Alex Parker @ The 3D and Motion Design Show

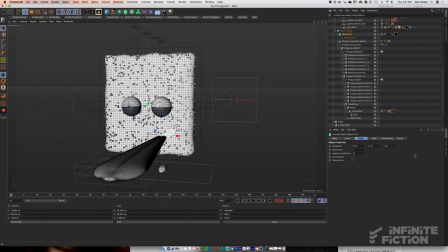[42:42]
And so in doing that, we were able to keep this extrusion depth really, really thin for render time and then bump it up to something thicker so that we could easily animate with it in 3D without having it clip through the body and then push it back down to something really trim for
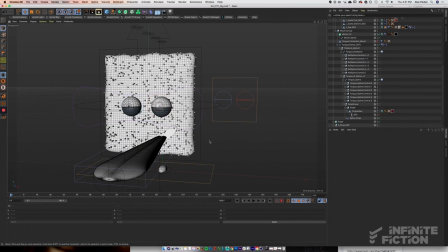[42:57]
render time. And so that's how we accomplished that. But let's take a look at this tongue here. And so, you know, we saw earlier if we moved this mouse spline around, the tongue followed, and we pulled that off by another constraint.
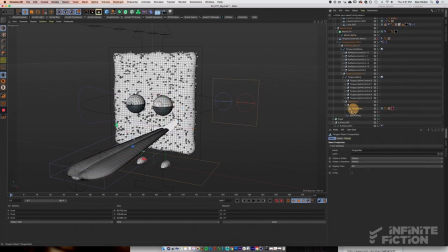[43:11]
So let's look down here, and you'll see that this tongue geo is simply the tongue wrapped around a spline wrap, right? And we took this whole system here, and we constrained it to what, you know, we call this tongue constraint mount and all that is is a really super super tiny hidden piece
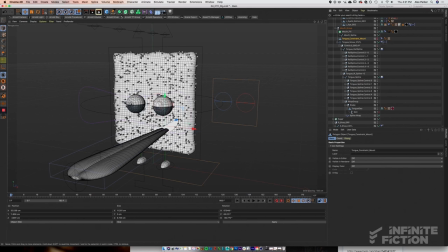[43:28]
of geometry that gives us a singular point along this extruded surface to mount the tongue to. That constraint mount has been constrained to the mouth spline fill here and that's how all of these are connected. And so let's take a look at this spline wrap.
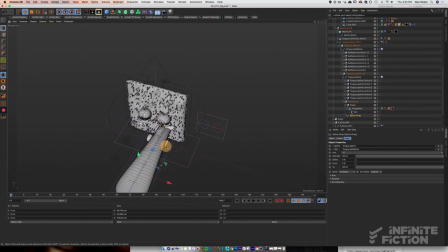[43:43]
All it is if we if we disable this we'll see that this is our tongue geometry right just this big paddle shape and it's just been chucked in a spline wrap around this spline here with our spline handles and we we got these through a plug-in actually this is a this is
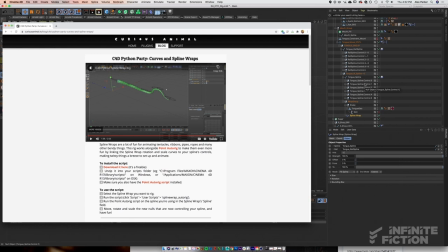[43:58]
a Python script by curious animals that's been pulled up here it's available at this link up here it's a free Python script definitely recommend it it made this
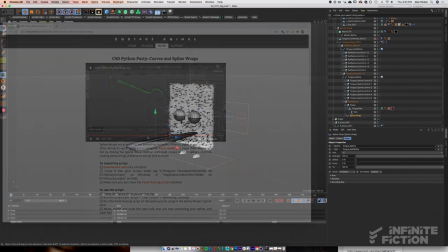[44:06]
super super easy breezy and in launching this Python script here it basically gave us a controllable animatable spline so we set up nulls along a
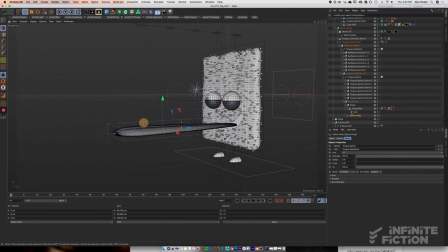[44:15]
spline and that Python script gave us these handles that we could animate, pull, push, do all kind of stuff with. And so between those spline handles and the spline wrap, we were able to get these really, really bendy, cartoony shapes within this tongue rig.
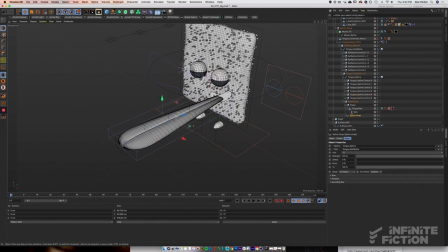[44:31]
And the spline wrap also gave us the freedom to really squash and stretch this area of the tongue, which was really crucial as well. So if we hop into the size parameter of our spline wrap, you'll see here that pulling this down really pinches and pulls that area of the tongue to really convey that sense of stretchiness in this spline wrap.
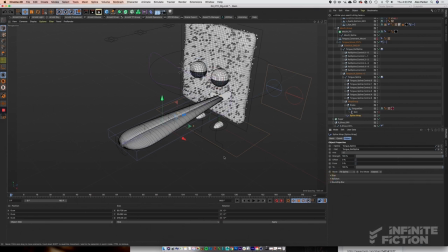[44:49]
So that was a nice parameter to have to work with as well. And so with this spline rig plug-in,
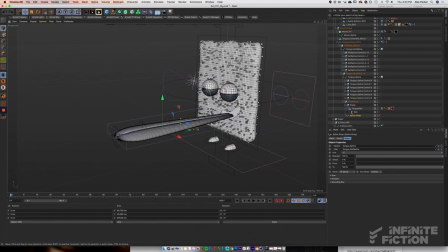[44:56]
we were able to make the spline not only for the actual tongue itself, but the corresponding spline rail.
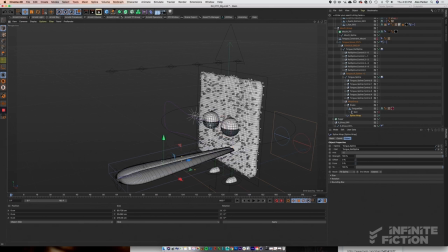[45:01]
And so we just duplicated this spline here, popped it up, made a spline rail out of it. And in doing that, we were able to control the banking of this tongue as well. So here's our actual spline wrap down here and then if we take the corresponding
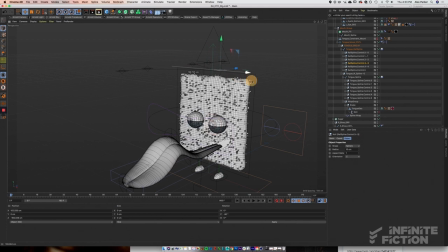[45:16]
spline rail null you'll see that we're able to bank this tongue any which way to make sure that it's always looking at camera we've always got an appealing angle while we animate to camera
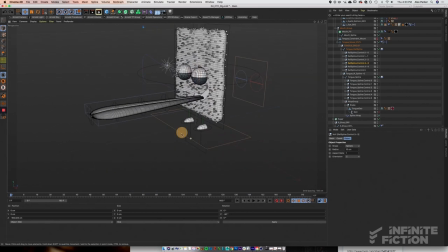[45:27]
and so that's how we pulled off the rig and animation of this tongue and then next we're going to get into
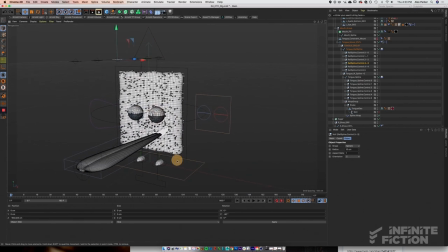[45:33]
a little bit of the compositing that we used to make sure that this tongue actually looked like
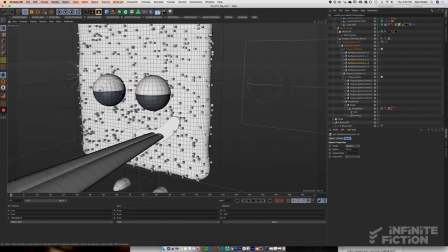[45:38]
it was tucking into this mouth cavity as opposed to just butting into this hard geometry here.
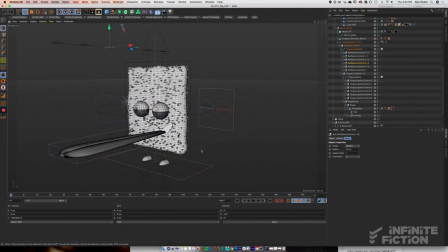[45:43]
So next we'll take a look at some of the compositing tricks that we use in our Cinnamon Toast Crunch short.
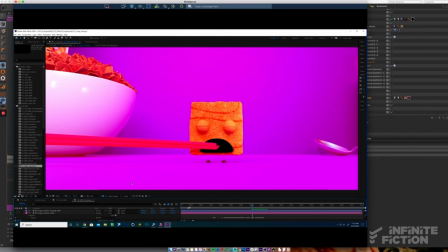[45:50]
So we've hopped into compositing here and here you can see we've got our base composite, we've got a few layers of composite stripped back for the sake of this demo here, but you can see that we've got our Cinnamon Toast Crunch character, this crazy tongue, and then zero shadow compositing.
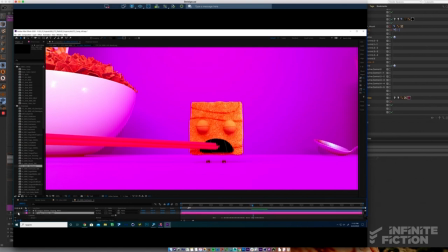[46:04]
And so what I'm going to to walk through here is how we pulled off the shadow composite in post since we weren't able to achieve any natural shadows in 3D. And this is a super easy approach, a super old-fashioned approach. You can see the outline here. It's really just a shape layer.
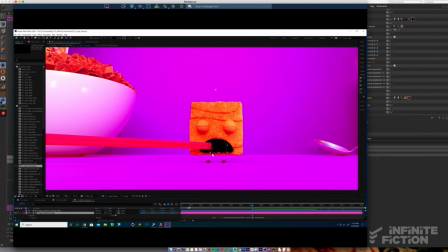[46:18]
It's just a shape layer filled with black and then gaussian blurred to taste to create
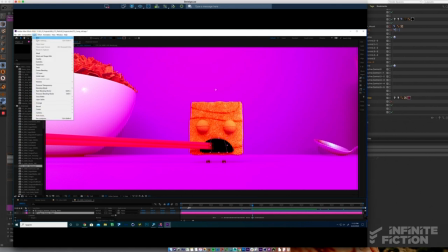[46:25]
the illusion of the tongue pushing back into this mouth cavity that in reality is just a flat piece of black geometry.
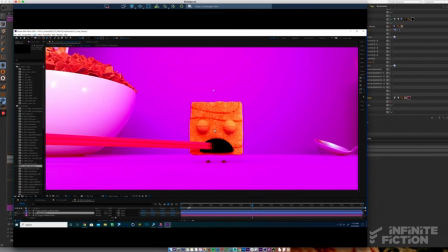[46:31]
And so all I'm doing here is just demonstrating how simple it is to set up your own shape layer. These were all hand-drawn to fit within the extruded mouse blinds of each character and then they were just gaussian blurred to taste.